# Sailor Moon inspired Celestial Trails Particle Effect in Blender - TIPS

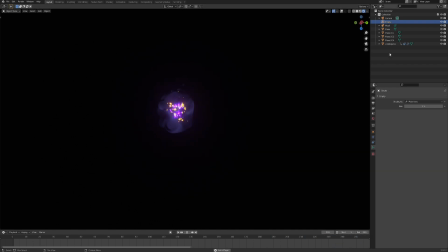So I was doodling, you know, warming up in Blender before recording an actual tutorial for you guys. And at some point I just had this really cool result, sort of by accident. And I thought like, well, that's pretty cool.
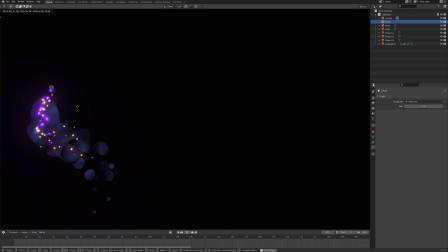Maybe it's not like full length tutorial cool, but definitely a short video with tips and tricks on how to achieve this smoky trail effect with some particles flying around and being affected by velocity of our particle emitter.
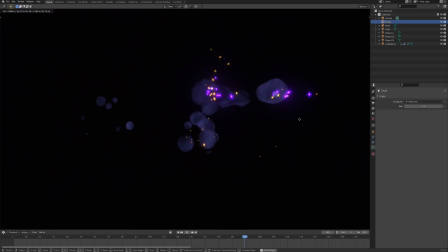So if you go real fast and they get shoot past the emitter itself, And if we go slowly, then they just sort of take the curves smoothly. So as you can probably guess, it's a particle effect. So I think this content may be for more advanced Blender users, because we won't go step by step, click by click over how to achieve this effect.
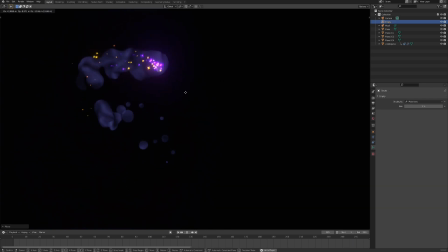But if you already watched some of my videos, then you should have the knowledge to follow along.
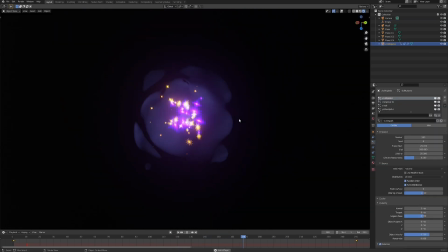And if you didn't, then I recommend you do so, because you're missing out. So as you could probably guess, it's just a couple of particle effects stacked on top of each other. So let's start with the base one which is the cloud and maybe also let's turn off this giant black plane in the background.
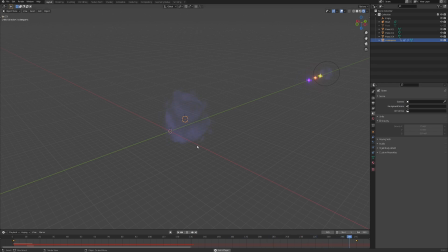So first of all obviously the scene has turned off gravity so that the particles don't fall down and the cloud is actually just a metaball particles but what's cool about it is the shader work I think and that's what gives it this sort of volumetric cloud effect.
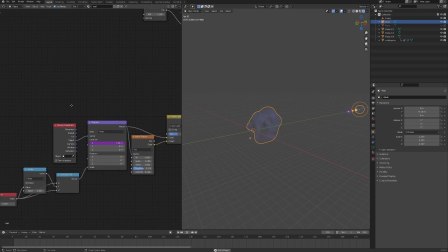So if we open the shade editor we can see that I actually take texture coordinates from object and because it's metaballs so I'm not sure how it works under the hood but But if you take a look at the noise texture, for example, and then you just duplicate the metables, you can see that the noise is not being generated by object,
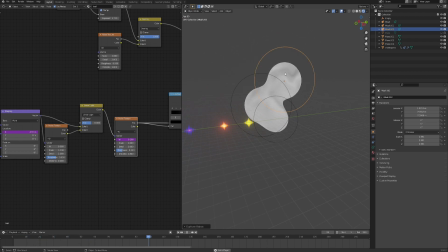but it's rather a global noise that's being sort of stamped on top of the metables and they all act like one organism.
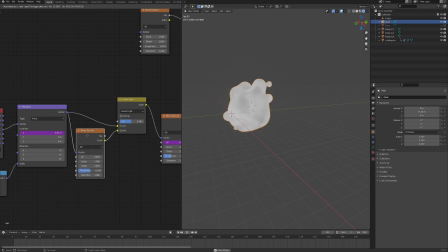So because of this really cool characteristics of metable, I just took a really low scale noise texture and then warped the texture coordinates with it.
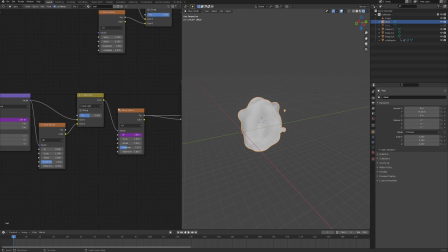And then using that warped texture coordinates, I just used another noise texture also with low scale. But then I animated the seed value to make it more interesting because moving objects are always more interesting.
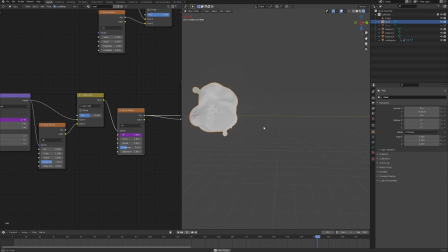And the result is this cloudy, very, very soft gradient look.
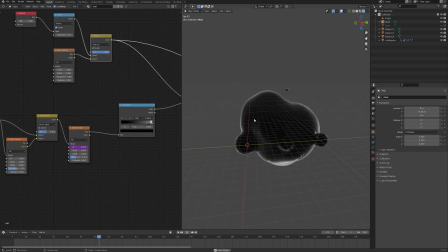Another thing is the edges of the metal ball organism.
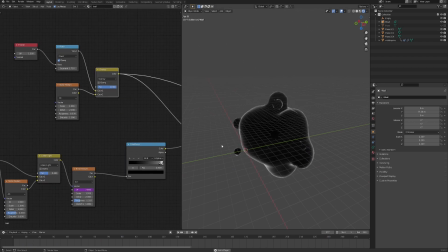So as you can see, I just used the Fresnel node and then overlaid some noise on top of that just to break down the edge a little bit.
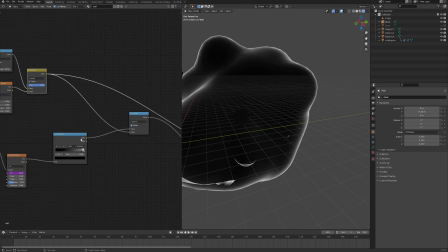And then subtracted that from the original noise. in order to get this much
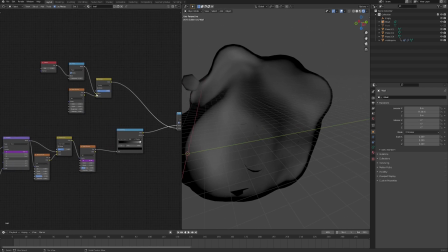softer and also broken down because of this noise texture edge around the whole
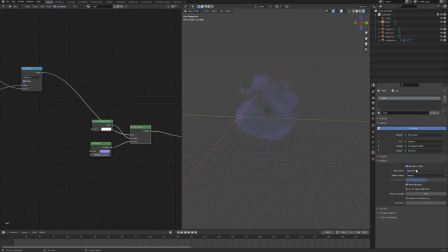metaball and this with of course alpha blend mode gives me this really really soft cloudy looking thing and also i keep the emission quite low because if you go to hide and it starts to look more like a solid and that just ruins the whole effect one is perfect i think in the particle settings there is nothing
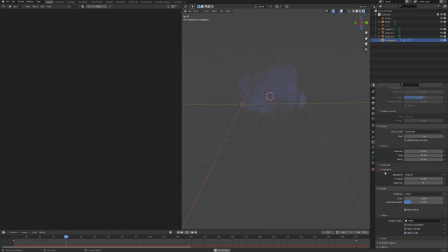really special maybe except the integration in physics tab the time step is set on quite low number just so that the particles actually stick together because if you go to hide and they just fly away and that looks more like i don't know water driplets and
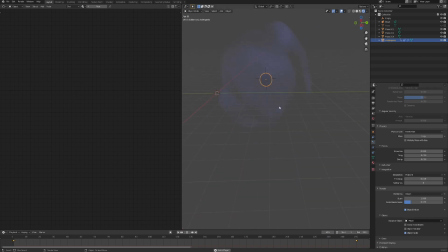totally not like what i was going for so just keep it keep it quite low and then they stay sort of consistent then the second part of this effect is of course those little particles that are inside those are basically three versions of the same particle with different colors and slightly different settings the
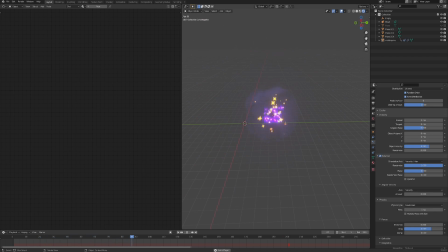only thing worth mentioning that may not be that obvious is the object velocity in the velocity tab this causes the particles to just fly past the object if you're moving fast basically giving it the velocity of the particle emitter so maybe keep that in mind if you want your particles to just you know
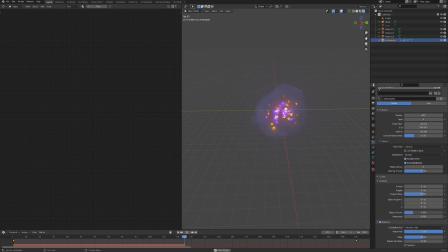fly in the direction of the emitter but also if you set it to a negative number then your particles will be shoot behind relatively to the direction of the emitters so you can see if i move it's being shot backwards sort of like a jet engine on a rocket or something. But here the most interesting part is I think the particle itself.
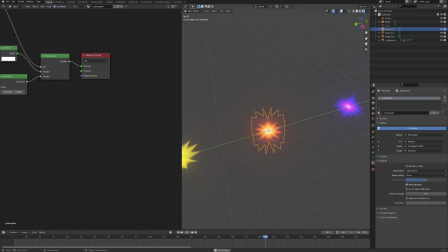So if I select that you can see that this is just bunch of planes that mimic a three-dimensional mesh. And the way to make them was actually a bit tricky or maybe not tricky but not very obvious to me at first so I'll go over this right now.
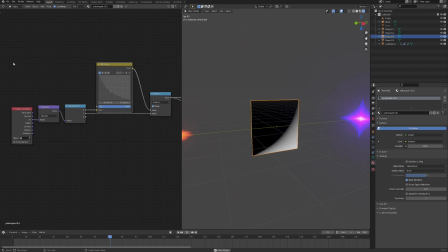So the first interesting part about this shader is this section which I borrowed from CG Matter. The video was called why RGB curves are the best or something like that which basically allows you to create a gradient curve right here in the
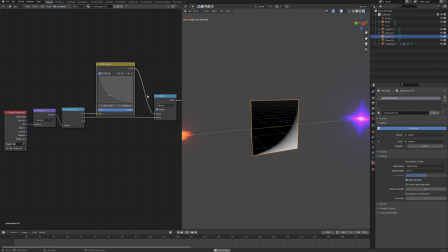RGB curves tab sort of like visually instead of doing the actual math but as you can see this is just a one quarter of the shape so in order to mirror it if you just plug it from object then it does the job for you but the problem starts when you go
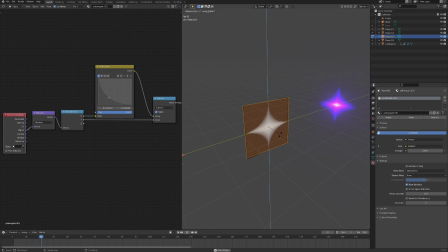into the edit mode and then you want to duplicate this and just rotate it on the z-axis like so so that you have this nice shape right and so when you rotate this from one side you can see the shape appearing correctly and from the other it's all messed up and that's basically because the texture
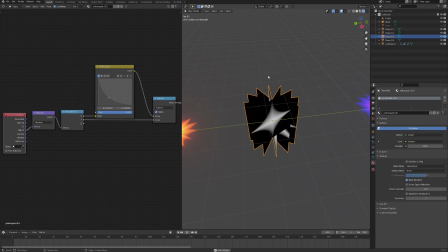coordinate is being taken from object and it treats all of those planes as one object and that is exactly the reason why it doesn't work so instead i keep it plugged from uvs and i have this one quarter and then i just
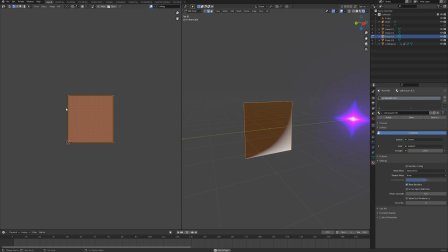go into the uv editor and as you can see it occupies the whole uv 0 to 1 space. First, I scale this whole plane by two so we can actually fit this whole shape on our plane. But as you can see right now, it's all centered and we have to offset it by 0.5 on X and Y axis.
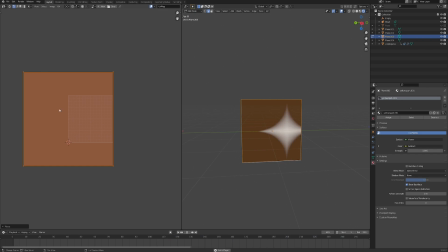So just G minus 0.5 and then G Y minus 0.5 as well.
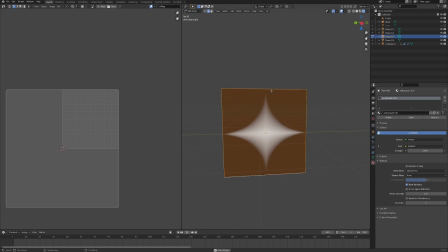And that will offset it by half. So now, as you remember, we had this right top corner of a texture on our UV 0 to 1 space and it's still here but right now we also have the mirrored versions on the bottom and on the left.
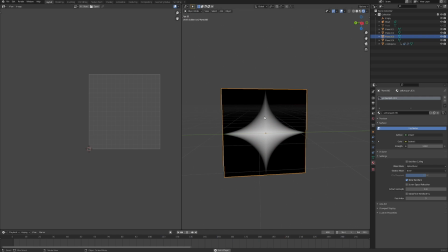I hope that makes sense. If not then please check out that CG Matter video. He explains that way way better. So I'll save you listening to my broken English explanation. So let's go back to the shader editor.
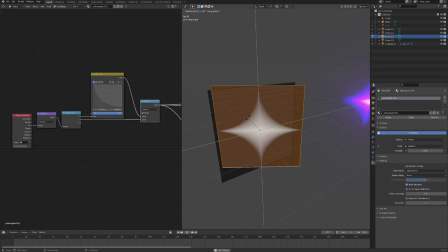So now we have the shape already and if you go to the edit mode and then duplicate that on the z-axis by 30 degree you can see that on each side this shape looks fine.
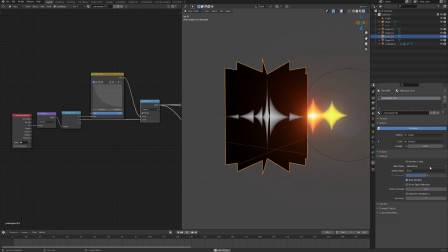I mean you can see some problems here but that's basically because we don't have alpha blend turned on because we are previewing the subtract node right now.
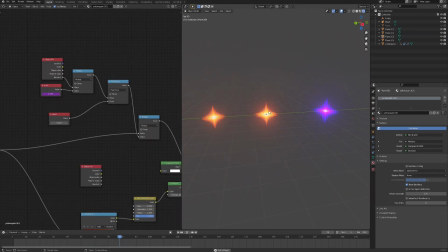Now, the last thing about this shader is that blinking effect.
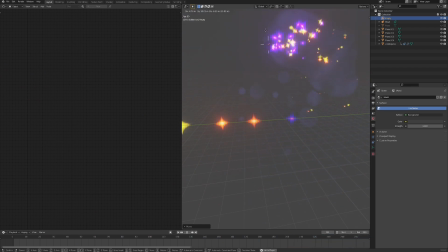I think it adds a little bit more of interest into the particles that were already spawned, so they don't just, you know, stick around and then die slowly, but also they blink, sort of.
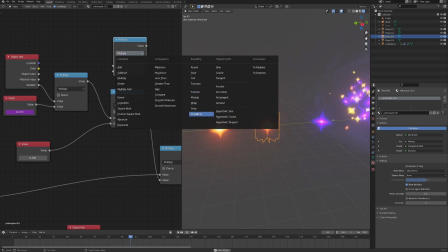So the way I achieved that was by using a math node with the ping pong function, and here the scale controls how fast those blinking occurs.
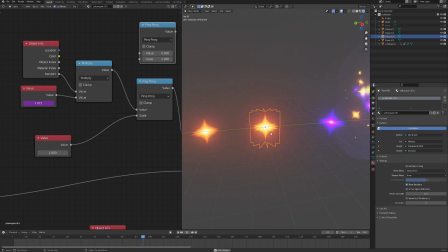So 0.1 is like a stroboscope effect, and a 1 would be much slower. and then the value I offset by the object info random so that each
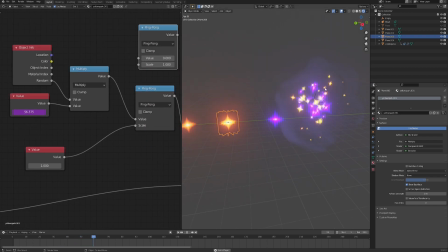of the particle have slightly different phase of blinking so that they don't look too uniform because then it just looks weird and boring and also
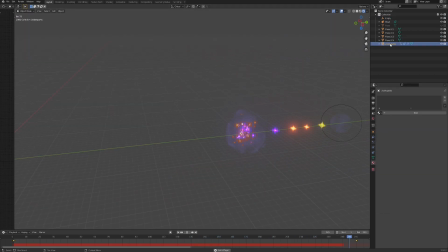small tip for anyone who didn't know that yet uh if right now I choose the object with the particle systems and I try to move it around the viewport you can see that the particles actually do not spawn while they are selected and in order to be able to just move the particle
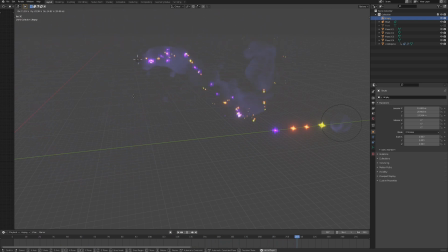effect around and make it spawn the particles along the way is by adding an empty object.
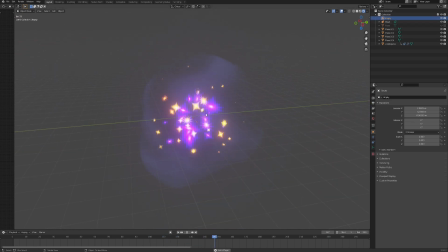As you can see, I have this empty right in the middle of the effect.